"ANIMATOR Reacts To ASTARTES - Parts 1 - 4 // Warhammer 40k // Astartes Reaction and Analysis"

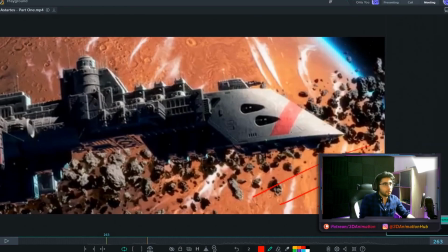I think what's happening here is just, now I could be wrong, but I feel like this entire background, so the planet behind these rocks and the ship is just a matte painting. And so what that is, it's just a painting in the background. And it just gives the illusion of depth.
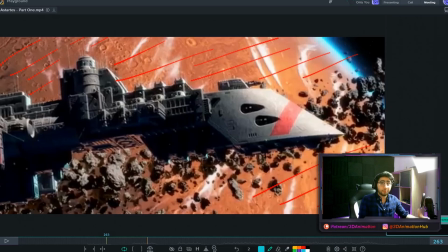And I think the only thing that's actually modeled and is actually in the scene right here, that's 3D, is just these generated rocks in the mid-ground. And then we got the ship in the foreground. And so I think that's it.
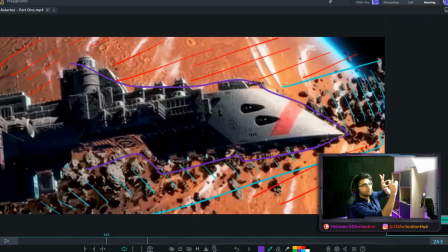So I just think it's just a plain image. Then there's the rocks, and then a little bit closer is our spaceship.
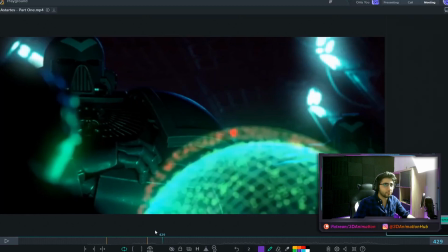But again, aside from that, episode 1 doesn't really have too much animation. It's mostly just to build atmosphere.
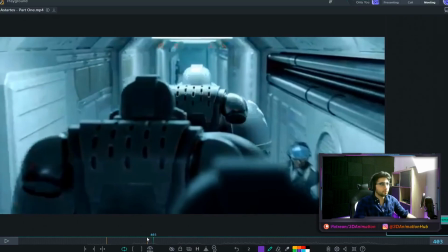So it's just these guys on a walk cycle, which the walk cycle looks really good. The reason it looks really good is because it shows a lot of weight.
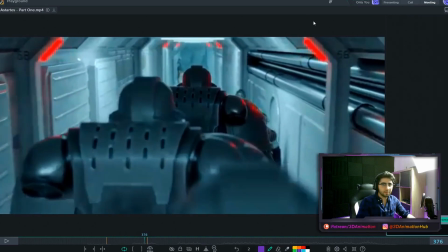We see the characters going through a passing pose here. This is the pose where, let's just pretend this is the soldier. This is a passing pose, meaning the character has one leg planted as their other leg is passing through.
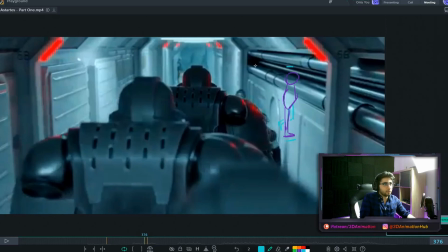This is what is considered an up pose, means in their cycle of walking, this will be a point where the head is higher than the rest of the body. This is the point where the head will be higher than any part of the cycle, because when you're walking, your head kind of goes like this.
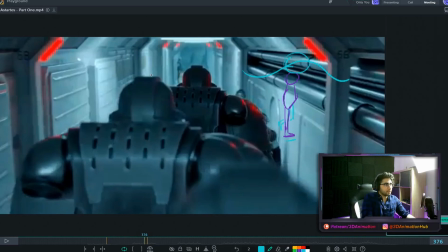And so this right here is when the character has one of the highest points in the head.
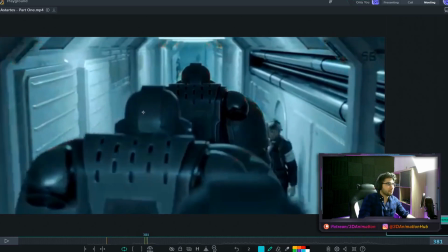Then what happens is the character drops. So as you guys can see, like the head was here, the character drops, now the head is here.
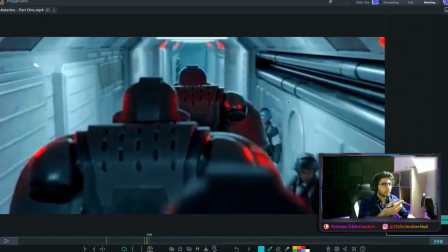But what I like about the drop is that the character bounces back up. So pay attention to his head. His head goes down here, then bounces right back up. So it's almost like a, if you guys have ever done a ball animation, it's something like that. This is what the graph for a ball animation looks like. It looks like this.
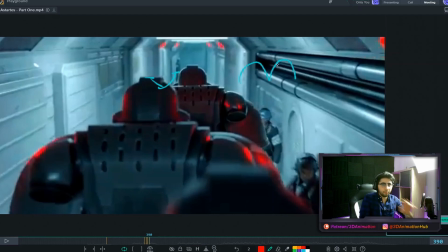It's just, that's not a boob, by the way. This is a very sharp turn here. And so what's happening is the character's coming down, hitting the lowest point, and then quickly bouncing back up. And that kind of gives it like weight. It's like, just shows that they have like a lot of armor.
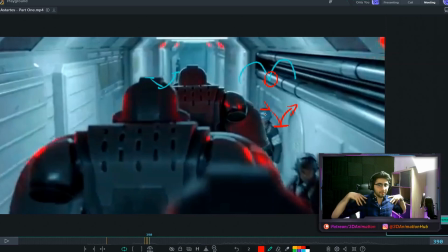They're walking forward, they take a step, everything just comes down as they're going up. So it's just like really quick, sharp, like bounces like a ball. And so just pay attention to that just here.
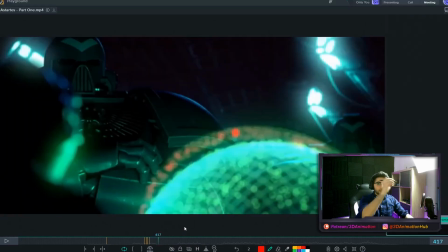Bounce, bounce, bounce. So it's just like a bouncing ball. Thought that was pretty cool. Some basic animation right there, but very, very well done. Let's hop on to part 2.
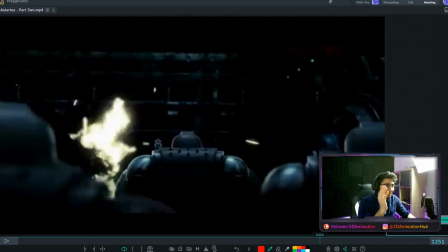Alright, so I'm just rewatching this and I just remember this is where the slaughter happens. Holy shit. I don't know if I'm gonna analyze anything. I'm just gonna go through this frame by frame. Hope you enjoy it as much as I do.
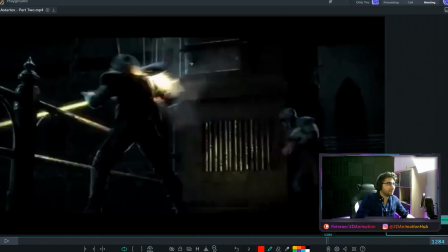This is where the explosive rounds come in. Alright, so we got this guy's arm just completely get ripped off here.
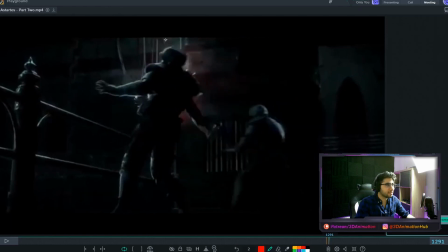Oh my god. It's, oh, you can see it dangling, look. Oh, that's so nasty.
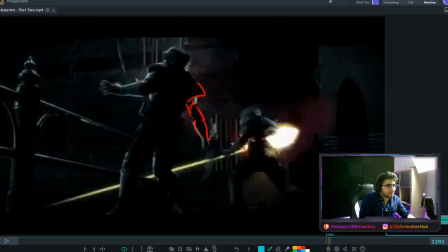It's just attached by like a little bit of clothing here, but it's completely ripped off. It's starting to let go of the gun here. That's just the level of detail. That's not easy to do when you're animating something. You can't just take the arm off and then like it requires like so much extra work for him to go ahead and do that.
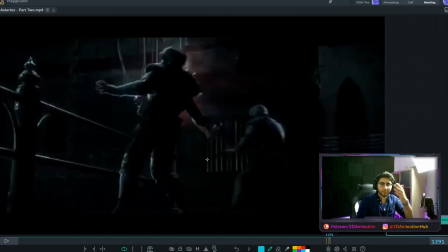Same with this character. I'm pointing, like you guys can see what I'm pointing at. This character right here.
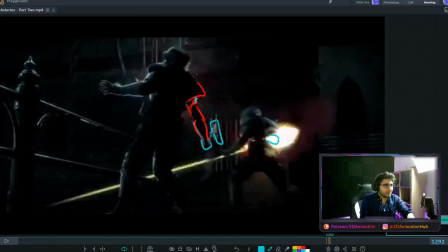Look at what happens. He gets shot in the stomach. You could have had him just like fall down, but no.
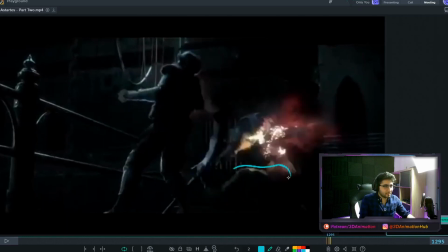Oh my god, his legs are falling right now, and his body's still here. He's cut in half. That's insane. Look, the top of his body's doing a flip while the bottom half of his body's falling down.
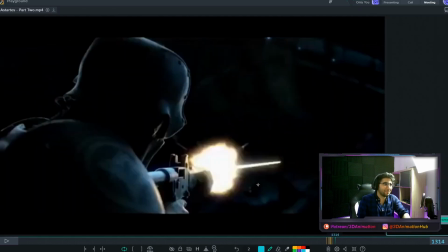Ah, that's so brutal. This one's my favorite.
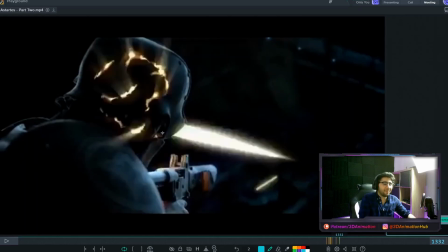See this shot coming? Oh my god. His head's exploding from inside out.
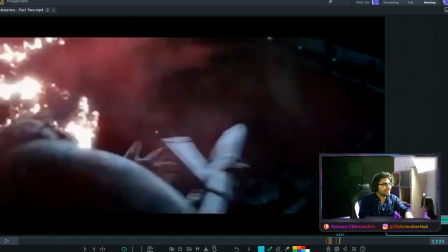Oh my god. That's it, it's gone. It's all just mush.
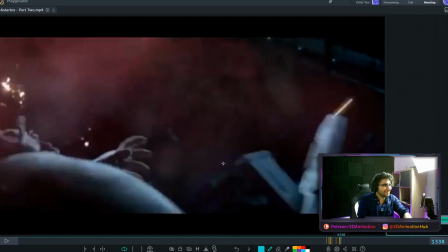Am I gonna get demonetized for this? I don't know. I'm not really gonna analyze anything there. We're just gonna hop on to part 3.
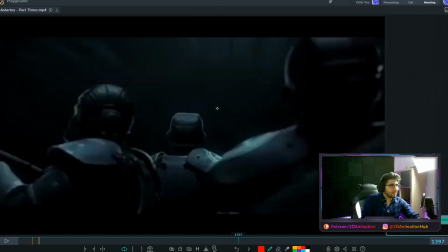I swear to god, it's like 4th of July. These guys are blowing up one by one. Boom.